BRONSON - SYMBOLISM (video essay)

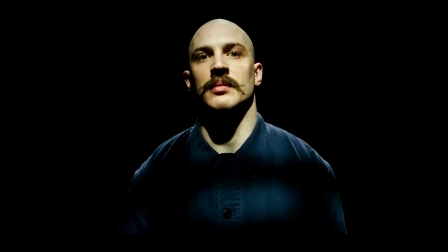0:05 name's Charles Bronson, and all my life I've wanted to be famous.
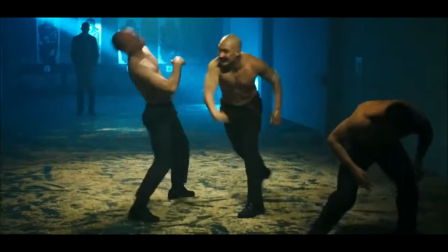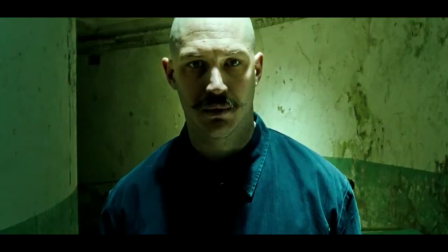0:19 Today I will be discussing Nicholas Winding Refn's film, Bronson. Now, if you haven't already seen the film, Bronson is in fact based on a true story.
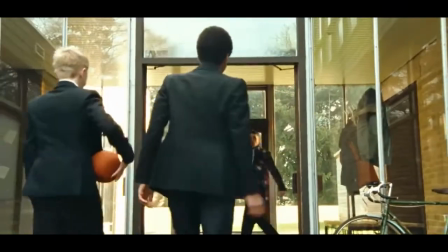0:28 The film depicts the life of Britain's most violent prisoner, Michael Peterson, better known by his alter ego and fighting name, Charles Bronson.
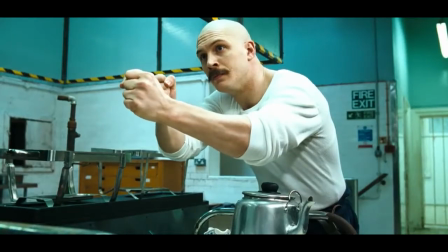0:36 This brutal and bloody cinematic masterpiece is packed with symbolic references throughout the film,
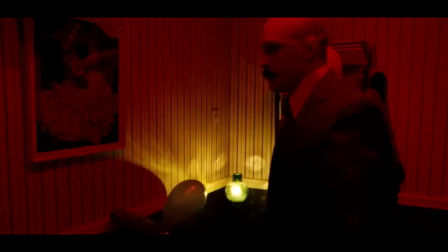0:41 and when you delve into the meaning of subtle details such as the colour schemes used, the cinematography, and even tiny details such as wallpaper,
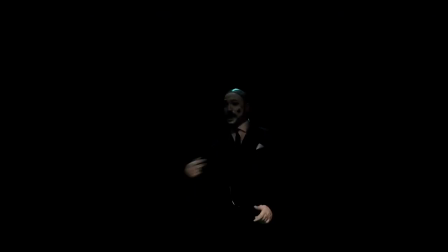0:47 it gives you a new perspective of the film and what the filmmaker is trying to portray. But let's start at the beginning.
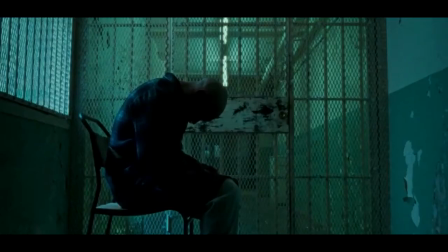0:53 Bronson is seen sitting in his cell. The claustrophobic space is amplified by his body language and the use of static shots with the camera.
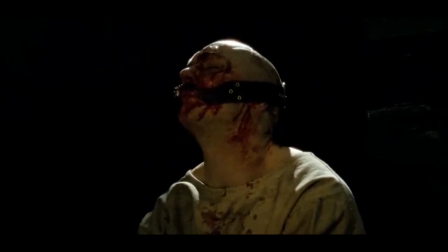1:01 It's as if there's no room to move, and even us as an audience can feel this space tightening due to the lack of motion on screen.
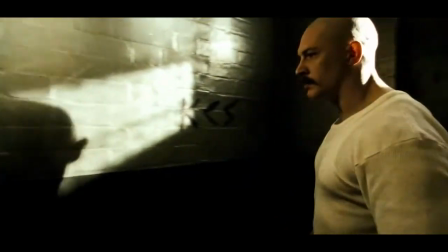1:07 However, when the camera is moving, it's done in a continuous motion, as if he's an animal locked in a cage, circling his perimeter.
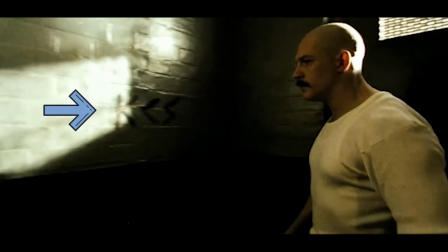1:14 Something interesting to note is the word written on the wall in this scene. The word Kes is the name of a film directed by Ken Loach, about a boy subjected to a lot of abuse.
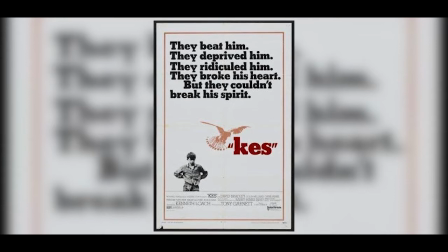1:23 Take a look at this poster for the film Kes. It pretty much sums up Bronson's situation and experience in prison.
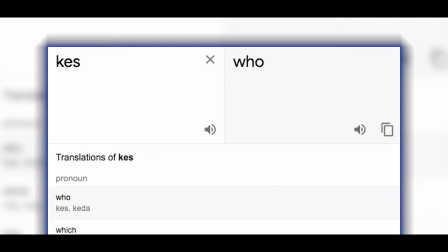1:29 The word Kes also translates to the word who in English, which could hint that Bronson doesn't know who he is. Bronson is very much portrayed like an animal. To be more specific, he's like a lion.
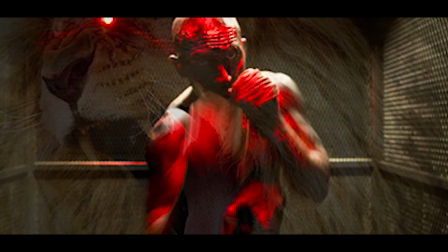1:40 This is also referenced through dialogue in this scene.
This ain't prison. We're lion tamers here.
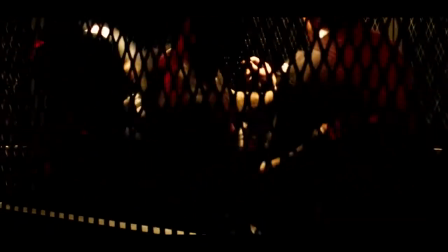1:46 Lion sounds are also used to complement his character and brutish behaviour.
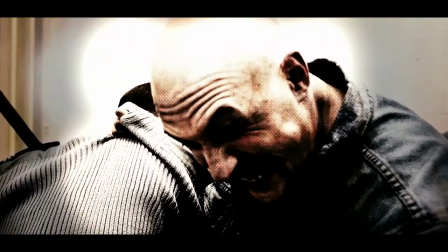The use of lions is also very important throughout the film. It's as if Bronson is living his whole life in an enclosure, even when he's not in prison.
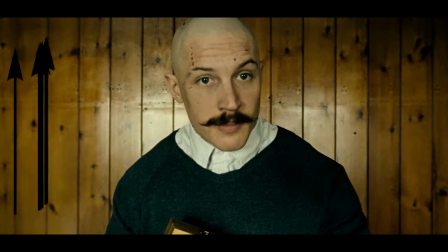2:04 Just look at these examples. The extensive use of vertical lines reinforces the feeling of imprisonment, even when he's not in prison.
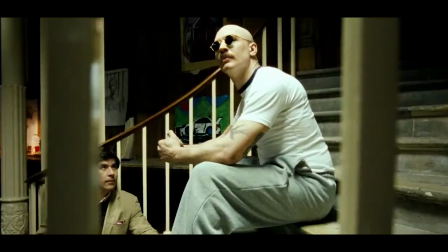2:11 The placement of the camera in this scene is an interesting way of emphasising the feeling of being imprisoned.
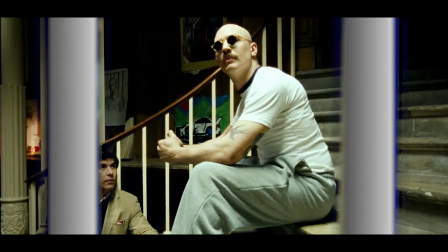2:17 Having the subject on one side of the bars and the camera on the other makes us feel as if we are looking in on his confinement, even though he isn't in his cell.
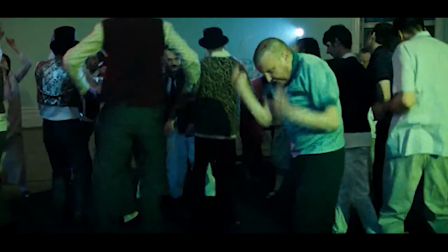2:24 Another aspect I feel is important to highlight is the music played by Pet Shop Boys in this scene.
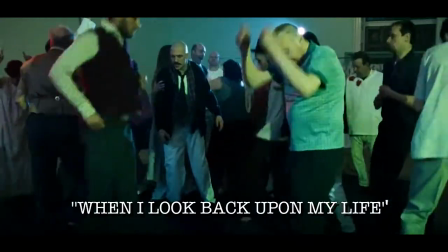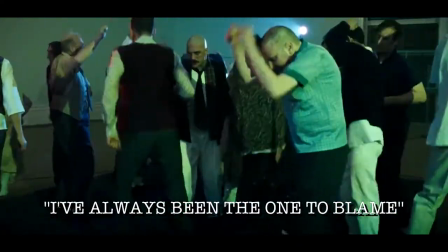The song is called It's a Sin, and the lyrics are fitting to Bronson's situation. He really has dug himself into a hole, which we see in this scene.
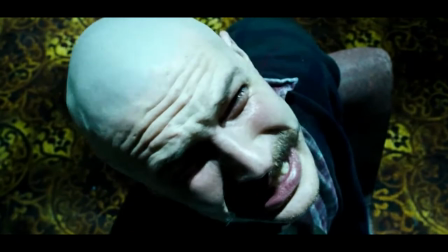2:48 The placing of the camera above Bronson allows us to look down on him, as if he is in a hole.
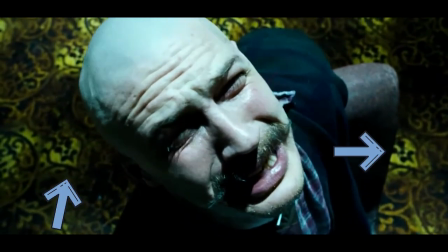2:52 If you pay close attention to the carpet, it's covered in spades, which are typically used to dig a hole. There is also use of other suits in the film. Bronson has a club painted on his face in this monologue scene.
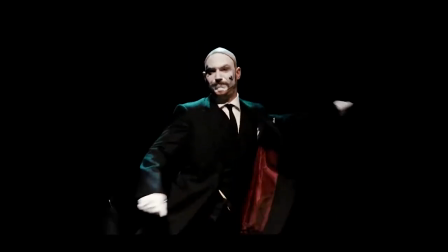3:03 The fact he has a club on his face could be linked to him being beaten by the gods with clubs.
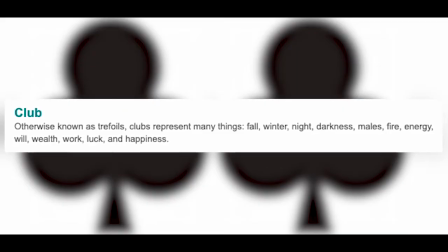3:08 The club symbol also represents elements such as fire, male energy and darkness, all of which match Bronson's personality.
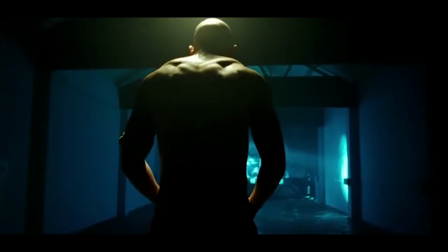3:15 My favourite feature to explore is the strong use of colours, more specifically blue and red.
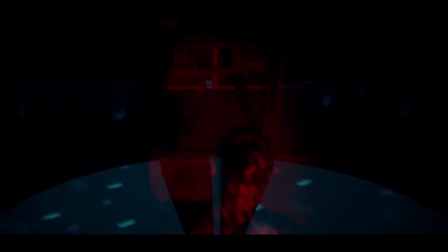3:20 These colours are very apparent throughout the film and both hold significant meaning. For instance, red is good and blue is bad.
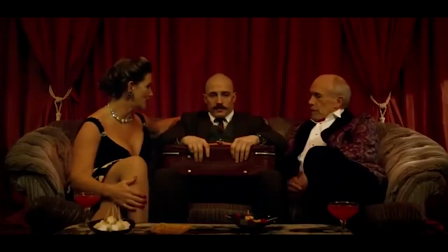3:27 Nicholas Refn has cleverly illustrated red to symbolise passion, excitement, hope, violence and the ambition to be someone.
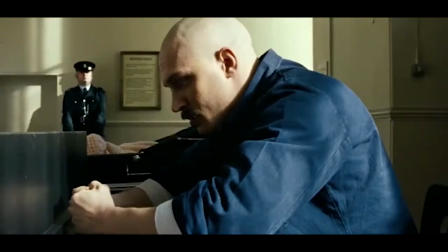3:34 Blue, on the other hand, foreshadows Bronson's failure. This colour symbolises a cold and dark pathway that Bronson is about to take.
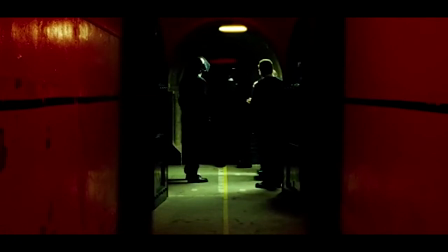3:41 For example, one of the first shots we see is a harrowing hallway with guards and Bronson in a cage. Bronson describes prison as a place he loves.
Prison was, honestly, brilliant!
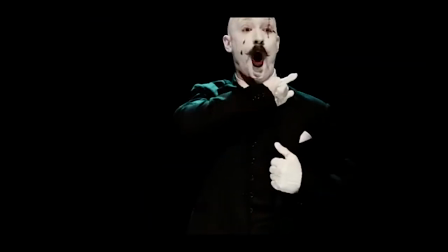3:54 I liked it personally. Oh, fuck that. I loved it!
This may be why the walls are red.
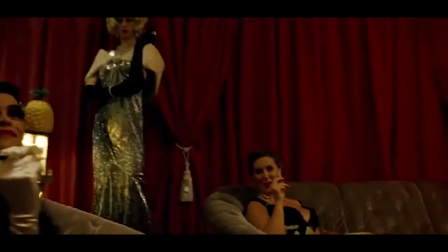3:59 He is in his element of fighting and passion. Furthermore, in this scene, Bronson meets a girl called Alison.
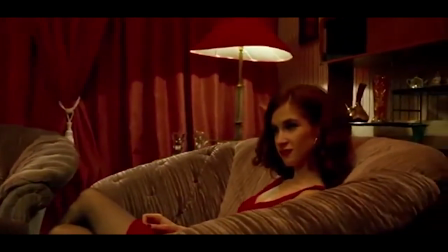4:06 She's wearing a red dress and Bronson takes an immediate liking to her as she is mesmerising and passionate, hence the red.
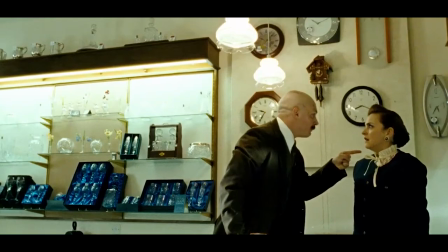4:12 Bronson robs a jewellery store for a ring.